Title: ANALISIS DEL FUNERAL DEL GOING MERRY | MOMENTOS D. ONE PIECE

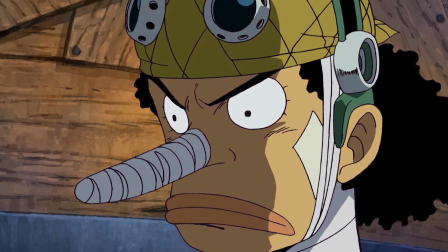(4:06)
Es un paso muy duro hacia la madurez que todos hemos pasado o debemos pasar alguna vez en la vida.
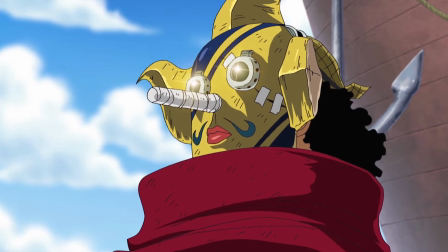(4:13)
Debe crecer y avanzar, lo que demuestra con esa frase. Ya esté preparado porque sabe que tarde o temprano debemos despedirnos.
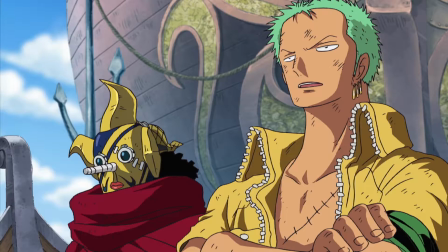(4:21)
Por eso no llorará. Es precisamente Zoro quien se lo pregunta,
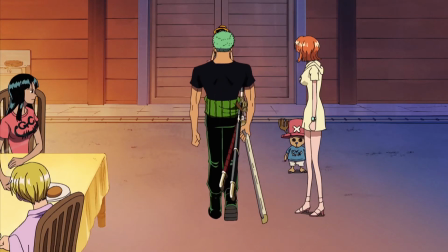(4:26)
aquel que capítulos después nos dejase en el recuerdo su oposición ante Luffy de ir a buscar a Usopp,
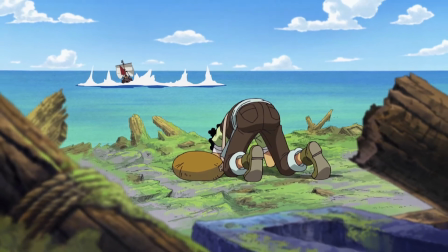(4:32)
porque es él quien debe venir a pedir perdón como un hombre y dejar de actuar como un niño jugando a los piratas.
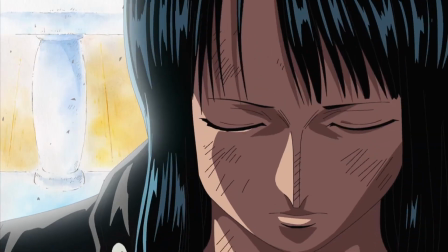(4:40)
Todos los sombreros de paja lo pasan fatal en esta escena. Todos, sin distinción.
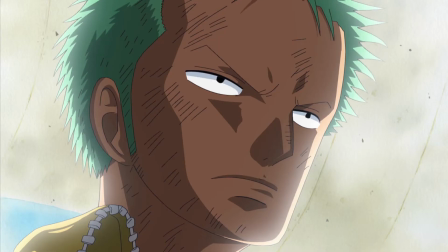(4:46)
Aunque si tuviéramos que quedarnos con uno como el que peor lo pasó, sin duda, ese sería Usopp.
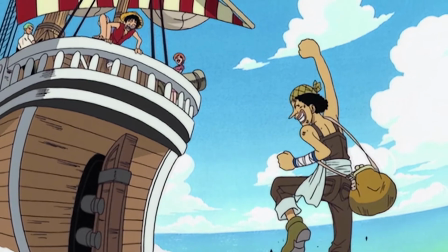(4:52)
No solo por lo que acabo de comentar de desprenderse de su hogar,
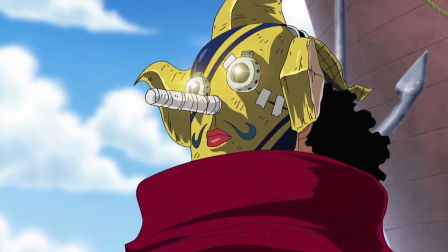(4:57)
sino que debido al disfraz de Soul King no puede expresar todo lo que siente ni debe contenerse de decir nada,
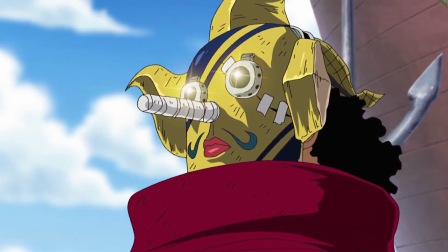(5:03)
o incluso de desplomarse del dolor y llorar.
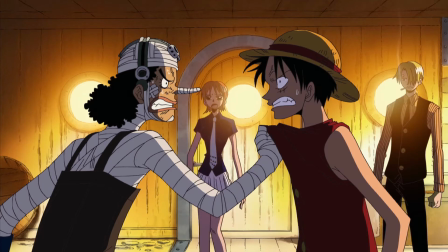(5:07)
Todo por su gran orgullo y no querer mostrarse ante Luffy, porque se podría entender como una disculpa tras su pelea y no quiere aceptar algo así.
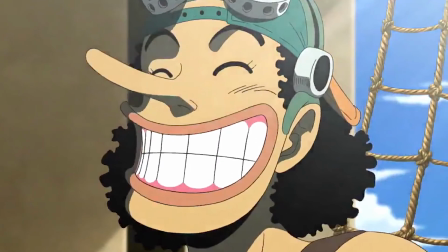(5:16)
La larga nariz de Usopp puede venir por Pinocho por ser un mentiroso,
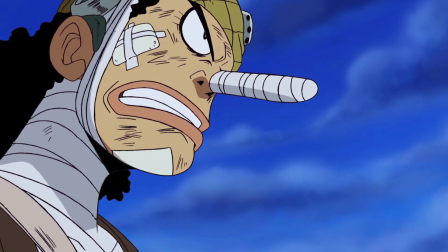(5:20)
pero resulta que en Japón se usa la nariz larga como elemento para mostrar orgullo en un personaje.
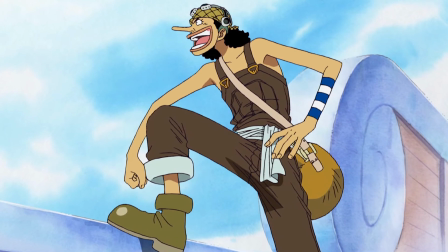(5:26)
Un rasgo perfecto para el futuro orgulloso y bravo guerrero del mar. Pese a todo,
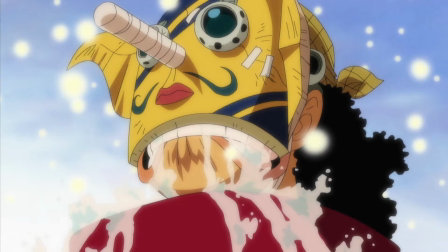(5:32)
no pudo evitar temblar por contenerse el dolor y luego romper en ríos de lágrimas al oír la voz de Merry dándole las gracias.
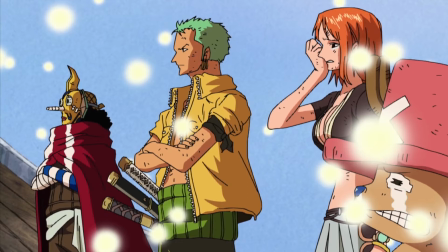(5:41)
Aquí hay una curiosidad, lo que se puede considerar un error de Raco. Mirad, se puede ver que Usopp está llorando.
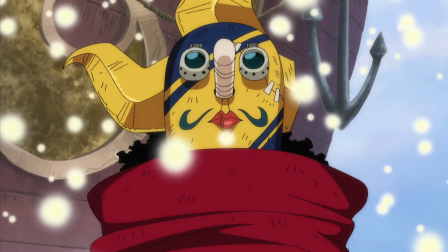(5:48)
Sin embargo, no será hasta segundos después cuando oiga al Clavotterman y le salten las lágrimas.
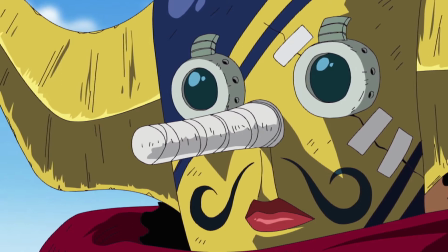(5:54)
No es importante, pero es curioso. Lo que no es un error, y es a propósito, es haberle puesto la máscara de Sogekin para esta escena.
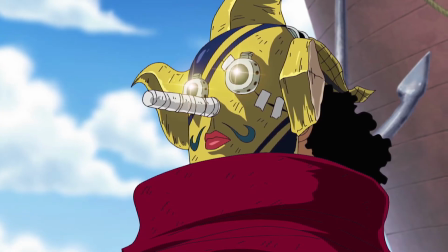(6:03)
Gracias a la máscara, no podemos ver la cara del personaje provocando un efecto visual,
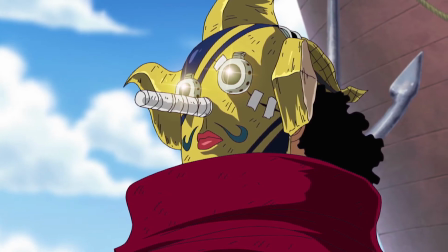(6:08)
donde nos imaginamos el rostro y sus expresiones, lo que hace más impactante las imágenes.
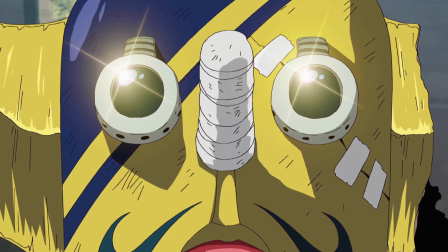(6:15)
Da igual cómo lo hubieran dibujado, jamás nos impresionarían tanto estas imágenes como con el uso de la máscara.
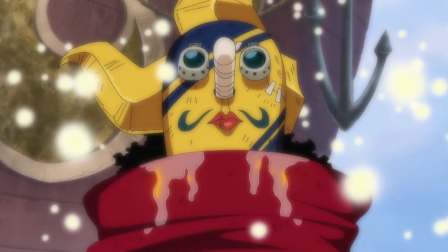(6:22)
La imaginación incrementa la experiencia llegando a puntos que la expresión visual no podría llegar.
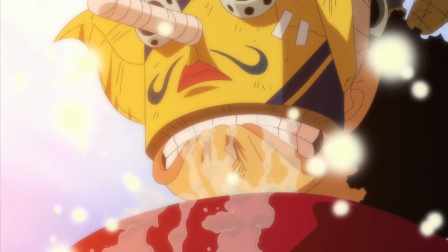(6:29)
Un detalle maravilloso respecto a la máscara es que es lo único que vemos de Usopp hasta que se rompe a llorar y no puede ocultar sus sentimientos.
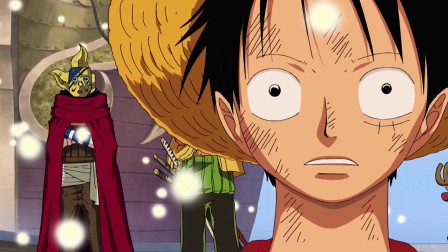(6:37)
Usopp se hace fuerte y mantiene la compostura porque entiende que ha llegado el momento de despedirse de Merry.
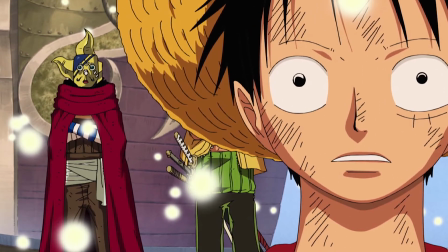(6:44)
De ahí que tenga esa postura erguida con los brazos cruzados y mostrando seguridad, con la máscara como su rostro impasible.
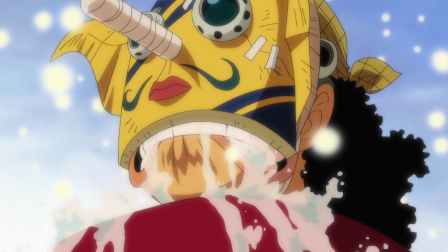(6:53)
Cuando Merry habla y Usopp llora cántaros,
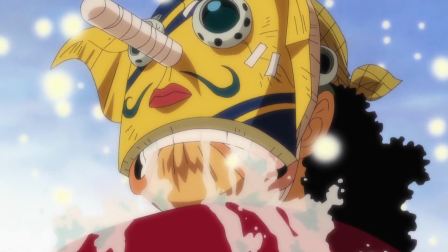(6:56)
ya vemos cómo la máscara se ha movido un poco de la pantalla y podemos verle la cara y la expresión de tristeza que tiene.
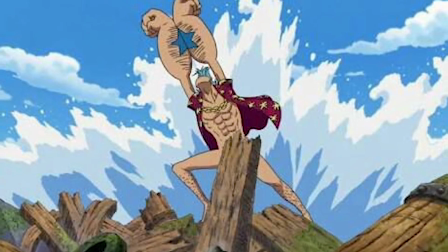(7:04)
Otro detallito que nos colaron es spoilearnos la unión de Franky a los sombreros de paja.
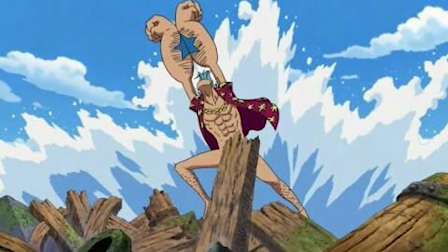(7:09)
Nadie lo dudaba por aquel entonces, pero todavía no era oficial.
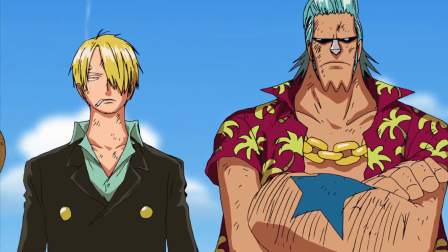(7:13)
Y aquí nos pusieron al cyborg junto al resto de la banda cuando nos lo mostraron en dos ocasiones.
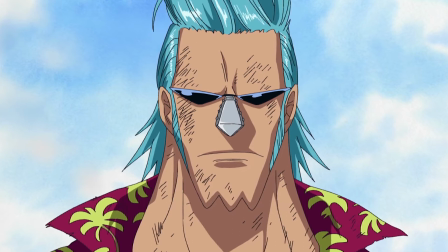(7:19)
Franky es una cama más durante el funeral del Merry en el anime.
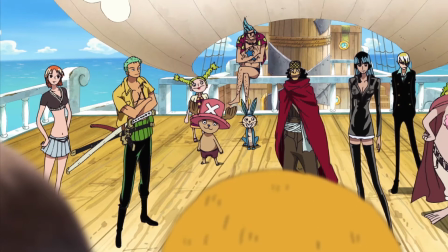(7:23)
Sin embargo, él no tiene su plan no durante la canción porque no tiene ningún recuerdo con este barco.
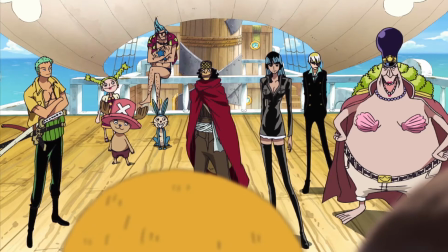(7:29)
No ha viajado en él más que 5 minutos.
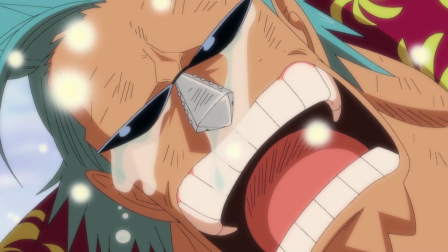(7:33)
Pese a ello, lloro como un condenado porque podrá ir del tipo duro, pero en realidad es un sentimental.
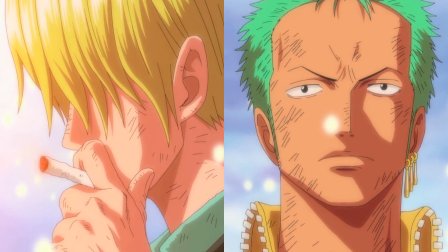(7:39)
Los dos únicos que no lloran son Zoro y Sanji, quienes entienden perfectamente la situación en su madurez y deciden actuar como los hermanos mayores de la banda.
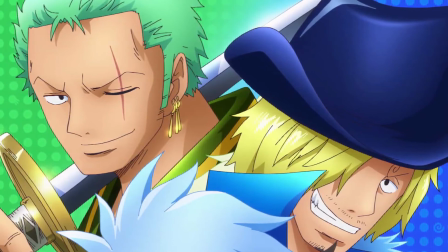(7:49)
Oda dijo en un SBS que si los Mugiwara fuesen una familia, Zoro y Sanji serían el primer y el segundo hijo.
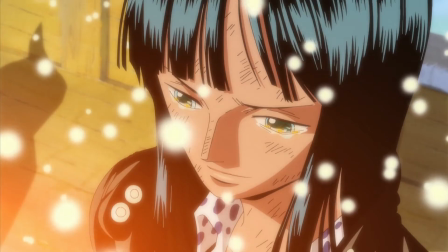(7:56)
Por ello, soportan todo el dolor y la tristeza de perder al Merry y se mantienen fuertes para que sus nakamas puedan expresar sus sentimientos a gusto.
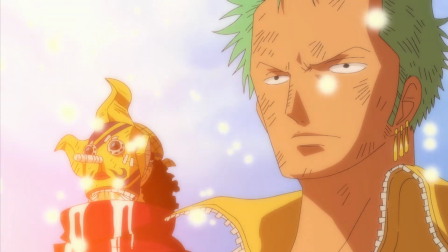(8:05)
Ellos cumplen el rol de ser los pilares donde se apoyen el resto.
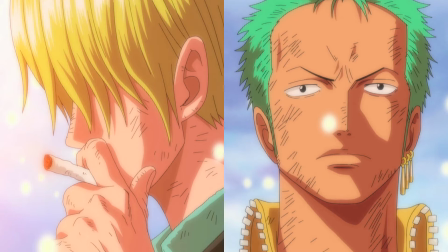(8:09)
En todos los funerales hay alguien así, que soporta la tristeza por los demás.